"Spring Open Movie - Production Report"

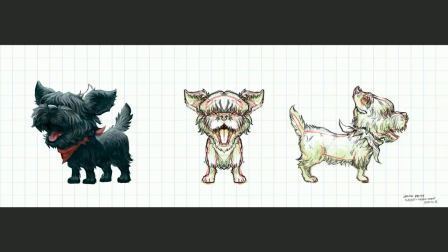(39:01)
And of course, his design process was also not very much straightforward because he's basically this little, this tiny dark furball.
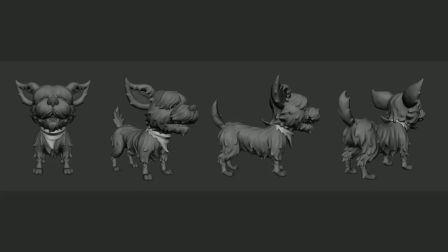(39:09)
And So the biggest problem that we had to fight with this design, the biggest problems were like, okay, you can't see his eyes with all the fur in his face. You can't really see the dog because of all this dark fur. And how are we going to simulate this whole furry mess?
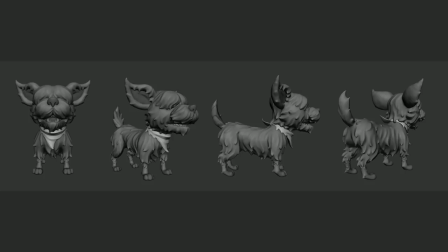(39:27)
So first we tried to like first make some sculptings, try to figure out the overall proportions and volumes, and make them kind of complement his facial features and the character design and not really hide them.
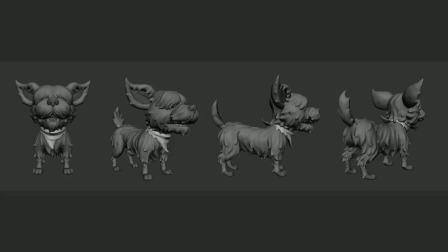(39:42)
And he's supposed to be a bit of an old guy with like a beard, big mustache, and bushy eyebrows. And we needed that to be visible. So, but why does he look like that? So originally he was supposed to be like, he's autumn. He's supposed to be older than spring.
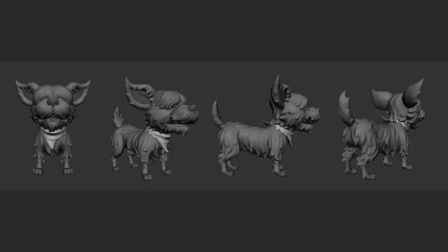(40:02)
And he's the he was kind of the old wise master that shows her the way, but there were some story changes along the way. The character didn't quite fit anymore, so we changed him, but the design still stayed.
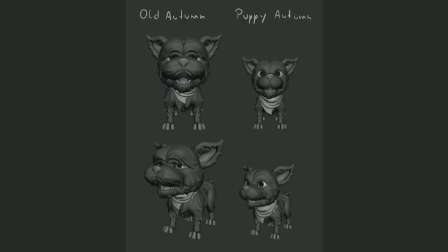(40:17)
So, so even when we even had like a little idea of a puppy version of him in an opening, but like
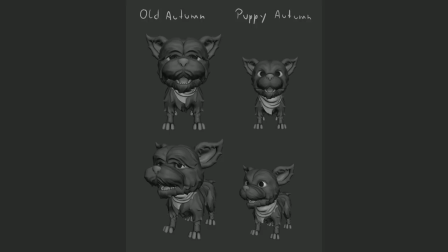(40:30)
I experimented more with the fur and made his eyes overall more visible because we really needed that for that extra level of expression later on.
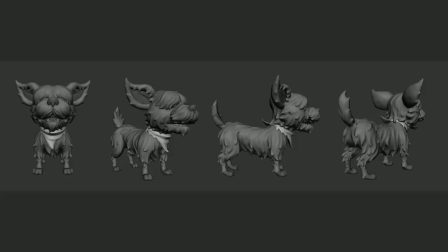(40:40)
But there was another problem. Well, let's just quickly go back. So his body proportions were originally like a bit more realistic, and since we switched the idea back to like, okay, let's do hair grooming, and you saw the hair of Spring, like it looks fairly realistic.
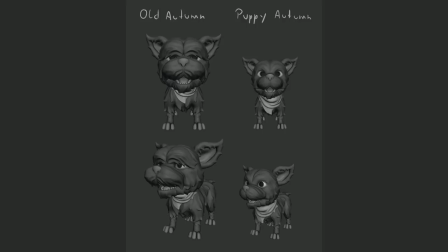(40:57)
So it was important to still kind of get that stylization from this dog character, which was hard to do. So so we kind of tried to exaggerate his proportions, just make his head pretty big related to his body, like push it as much as we can,
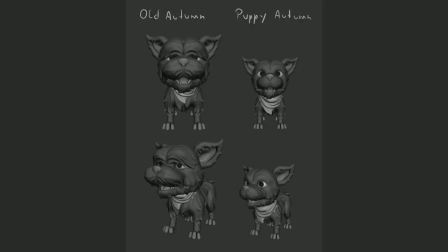(41:17)
because he needed to match Spring and stylization, but he almost couldn't walk anymore.
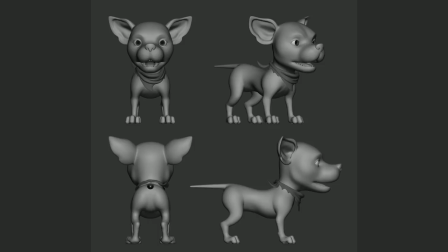(41:24)
And that's kind of visible, like if you see the underlying body, the balance is kind of tricky to do, but it's way more forgiving once you see, once you have that big layer of fur on top.
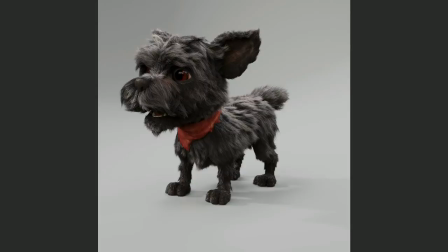(41:37)
But yeah, so once we figured the body out, Andy started to get into the hair grooming, get like, and it's not done yet.
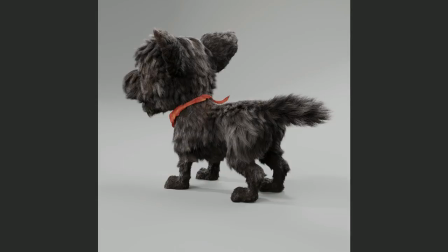(41:46)
This is like, everything is work in progress, of course. So also, you notice like the hair had to become a bit more gray.
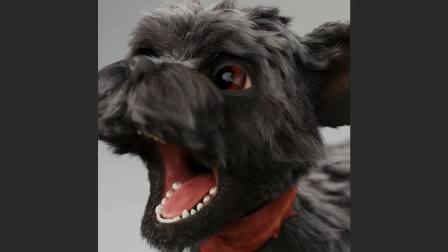(41:55)
Like it makes him look a bit more older, like he's supposed to, but it also makes him actually look visible. Like in the later renders, especially like in the dark forest, and we can't see him unless he's like,
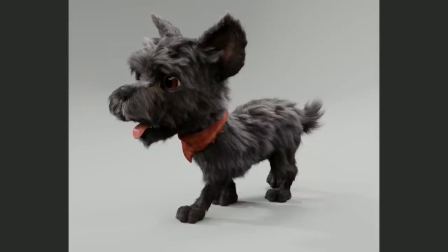(42:08)
if he's like completely black, then where's the dog? So everything looks good, right?
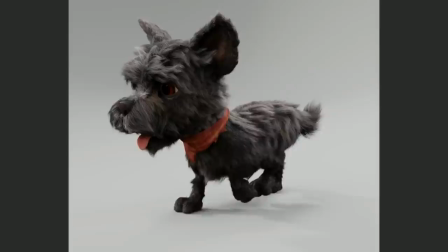(42:14)
Well, once we have like a little animation, once we see him in motion, it's
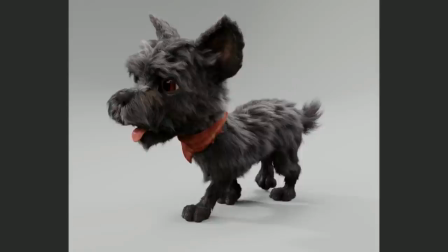(42:24)
the simulated hair, like without movement, it kind of looks odd.
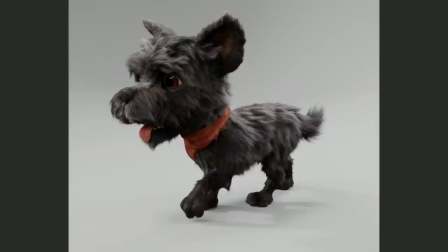(42:29)
So this is still currently like a problem in progress.
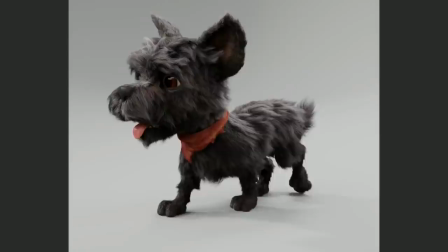(42:35)
So it could stay this way, that he like the hair stays like mostly stagnant.
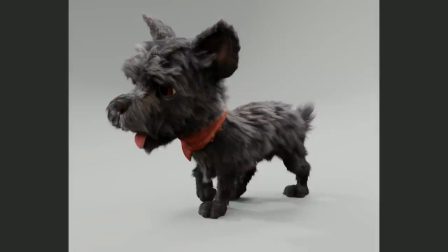(42:41)
But Andy managed to make like a smart rig
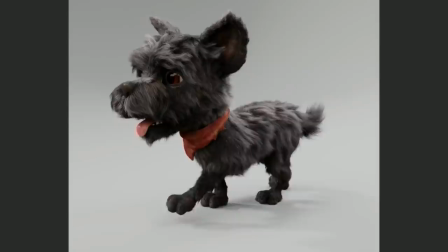(42:46)
for simulation, like semi-simulation animation for her hair.
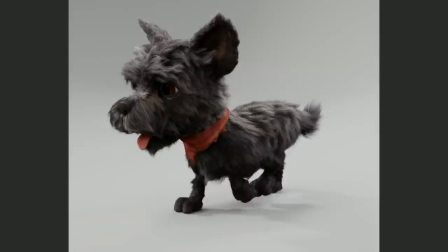(42:51)
So hopefully we can spend some extra more time on his fur, get also some movement in there,
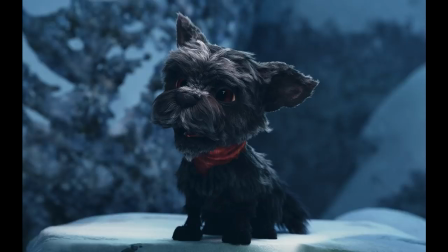(42:59)
and make it look even more awesome. So we'll see. But this is the dog that we ended up with in the film currently.